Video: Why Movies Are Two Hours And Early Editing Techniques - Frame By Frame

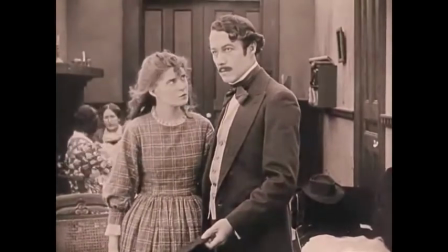251s
But Griffith took pre-existing techniques, like the close-up, and used them in a systematic way,
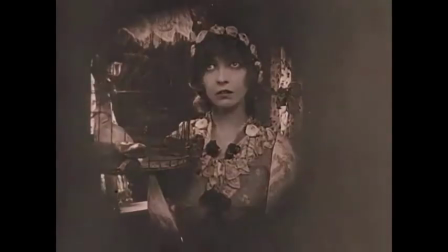257s
a way meticulously designed to evoke specific emotions in the viewer. Forget objectivity.
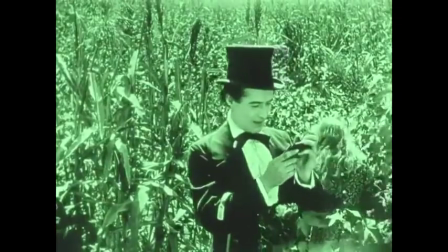263s
Griffith wanted you in there with the action, and he brought you there with a powerfully subjective point of view.
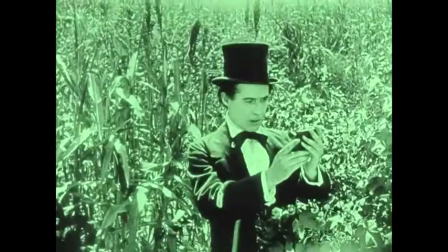268s
But that's not all. He also taught us how to convey information clearly, cleanly.
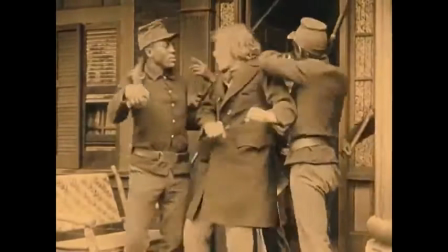273s
Take his revolutionary use of the close-up here. This technique is referred to today as gaze-object-gaze.
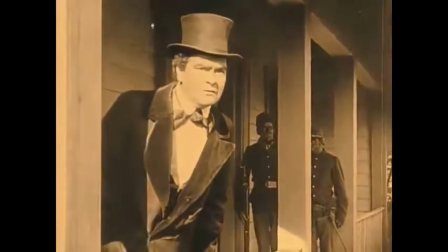281s
The subject, usually in close-up, looks at an object, cut to the object, then cut to the subject's reaction.
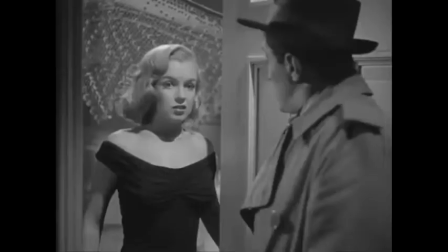289s
Immediately, we get the relationship between the two. Soft focus with hair light to romanticize an actress?
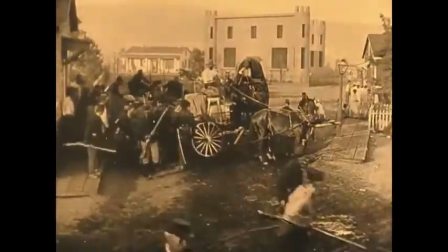295s
Griffith taught us that too. And D.W. didn't just tweak, he innovated. He's responsible for the first crane shot.
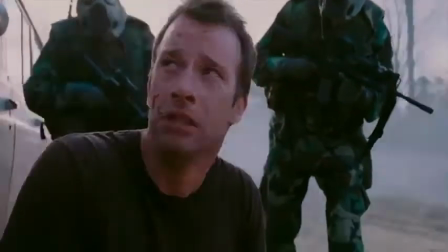303s
That's when you attach a camera to a jib or a crane, typically to achieve a super high angle or move the camera up and away from the action.
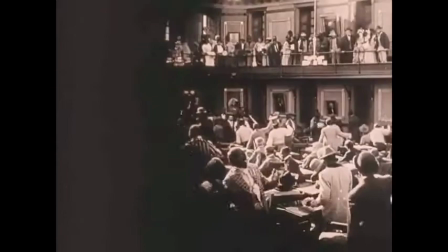311s
Griffith also pioneered the use of the vignette, a technique involving blacking out sections of the frame to highlight a portion of the image.
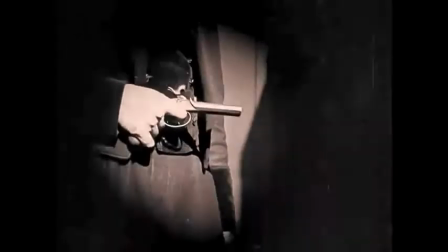318s
Basically, it's a close-up without a close-up.
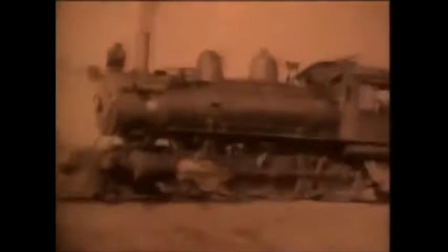321s
Griffith even mounted cameras to cars to pull off tracking shots like these, a technique modern Hollywood has widely adopted.
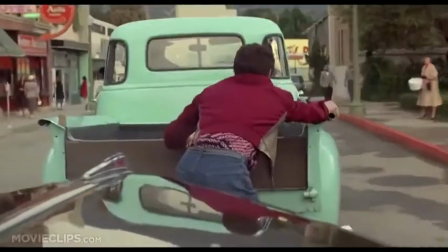329s
Don't believe me? Watch any Spielberg or Zemeckis film and you'll see the camera is always in motion.
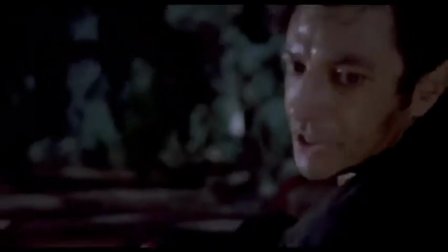338s Must go faster.
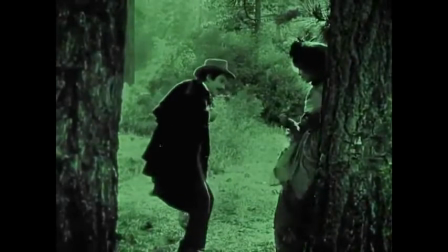344s
Griffith also colored entire frames to convey a particular tone or atmosphere.
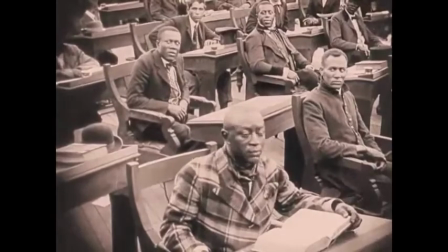349s
Beautiful, unless you're colorblind. Traditionally, high angles are used to make a subject appear small, vulnerable, like my editor.
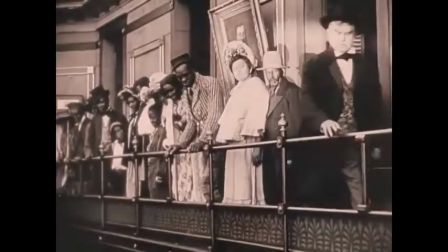357s
And low angles give the subject an appearance of dominance and strength. Thank Griffith for codifying those ideas too.
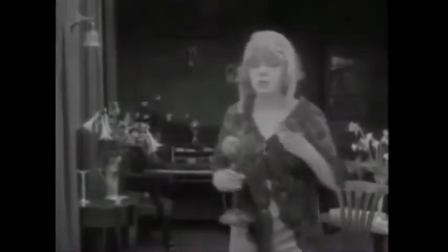364s
Such shots existed before, sure, but Griffith is the man who infused them with meaning through repetition.
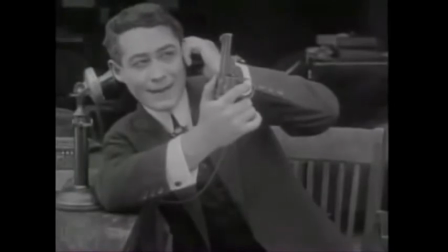371s
In short, watch any film today and you'll see virtually all these techniques at work.
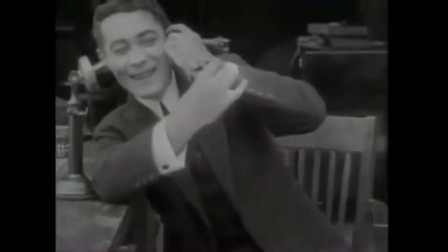376s
And while features had already been created by 1906 in Australia, Griffith popularized the form with the astounding commercial success of Birth of a Nation.
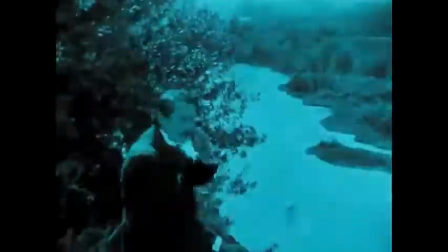385s
No film before had such a long runtime, with Birth's TRT clocking in at a staggering 3 hours and 10 minutes,
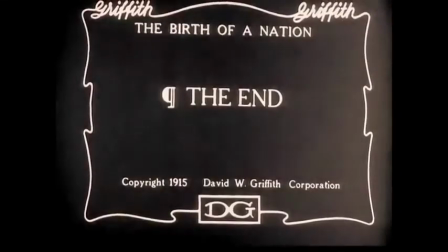393s
or about half the life expectancy of most people at the time.
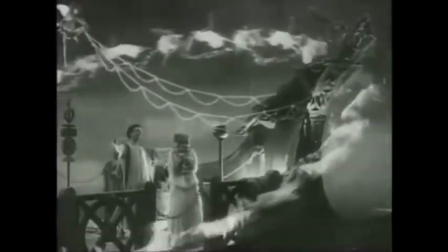396s
So the next time you wonder why movies are 2 hours instead of 2 minutes, you might want to start with Griffith's seminal film.
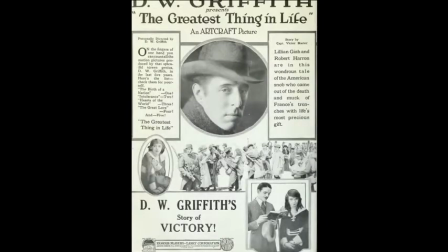404s
So, there you have it. 3 men who helped create and define the medium. Their legacies are bittersweet though, with the Lumiere brothers shifting their focus away from motion pictures, stating, "The cinema is an invention without any future."
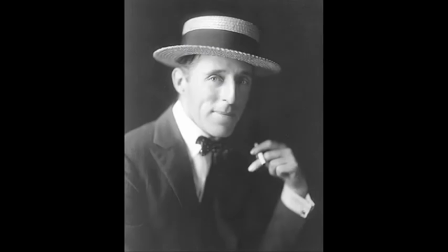420s
Equally tragic, Griffith was forced to resign from United Artists after a string of box office failures. And though he died on July 23, 1948, Griffith had already long outlived his fame.
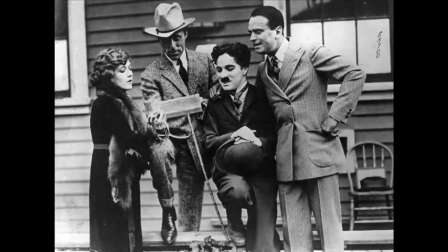432s
A hell of an end for a man Chaplin nicknamed the teacher of us all. But the genius of these men is present in every frame of film you've ever watched.
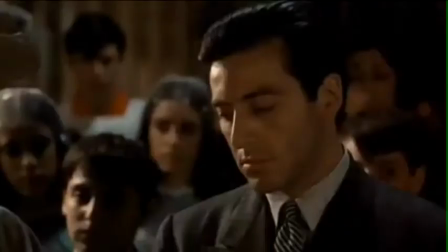443s
A seemingly impossible accomplishment, unless you ask Griffith's great cameraman, Billy Bitzer.
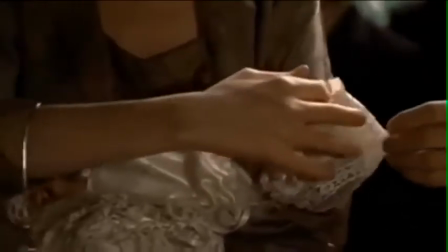450s
Bitzer wrote that whenever he judged a particular shot impossible,
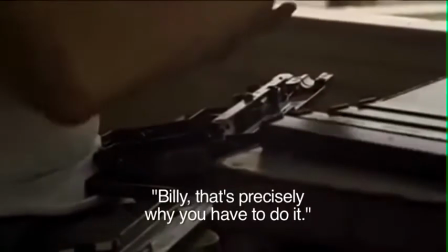455s
Griffith would tell him, "Billy, that's precisely why you have to do it."
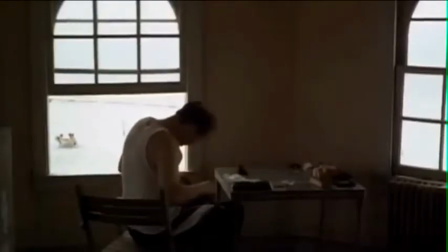461s
I'm Kyle, and this has been Frame by Frame.
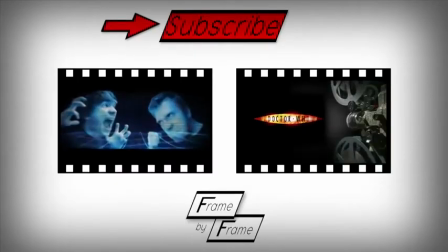470s
Thank you, ladies and gentlemen, for watching, and if you enjoyed this episode,
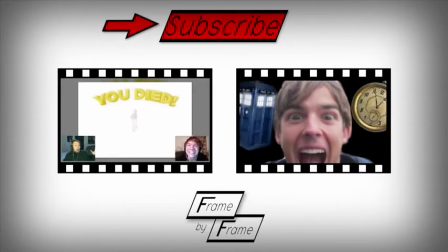474s
make sure to subscribe to this channel, Film Theory, for more fascinating content from the world of cinema.
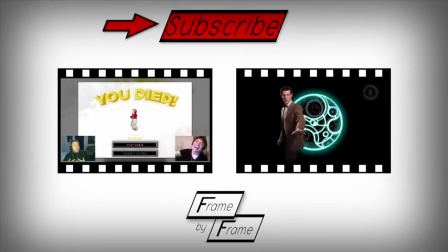479s
Also, let me know what you liked or anything you think should be tweaked in future episodes in the comments below.
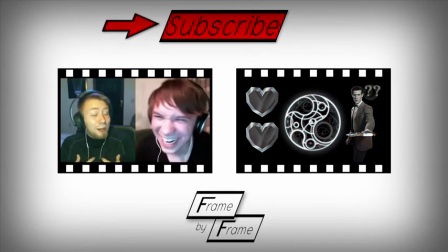485s
And if you'd like to check out some hilarious lowbrow humor from my gaming channel, make sure to click on the frame to the left.
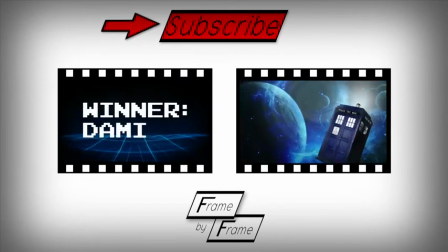492s
Or if you'd like to learn about the viability of having a real-world Doctor Who, make sure to click on the frame to the right.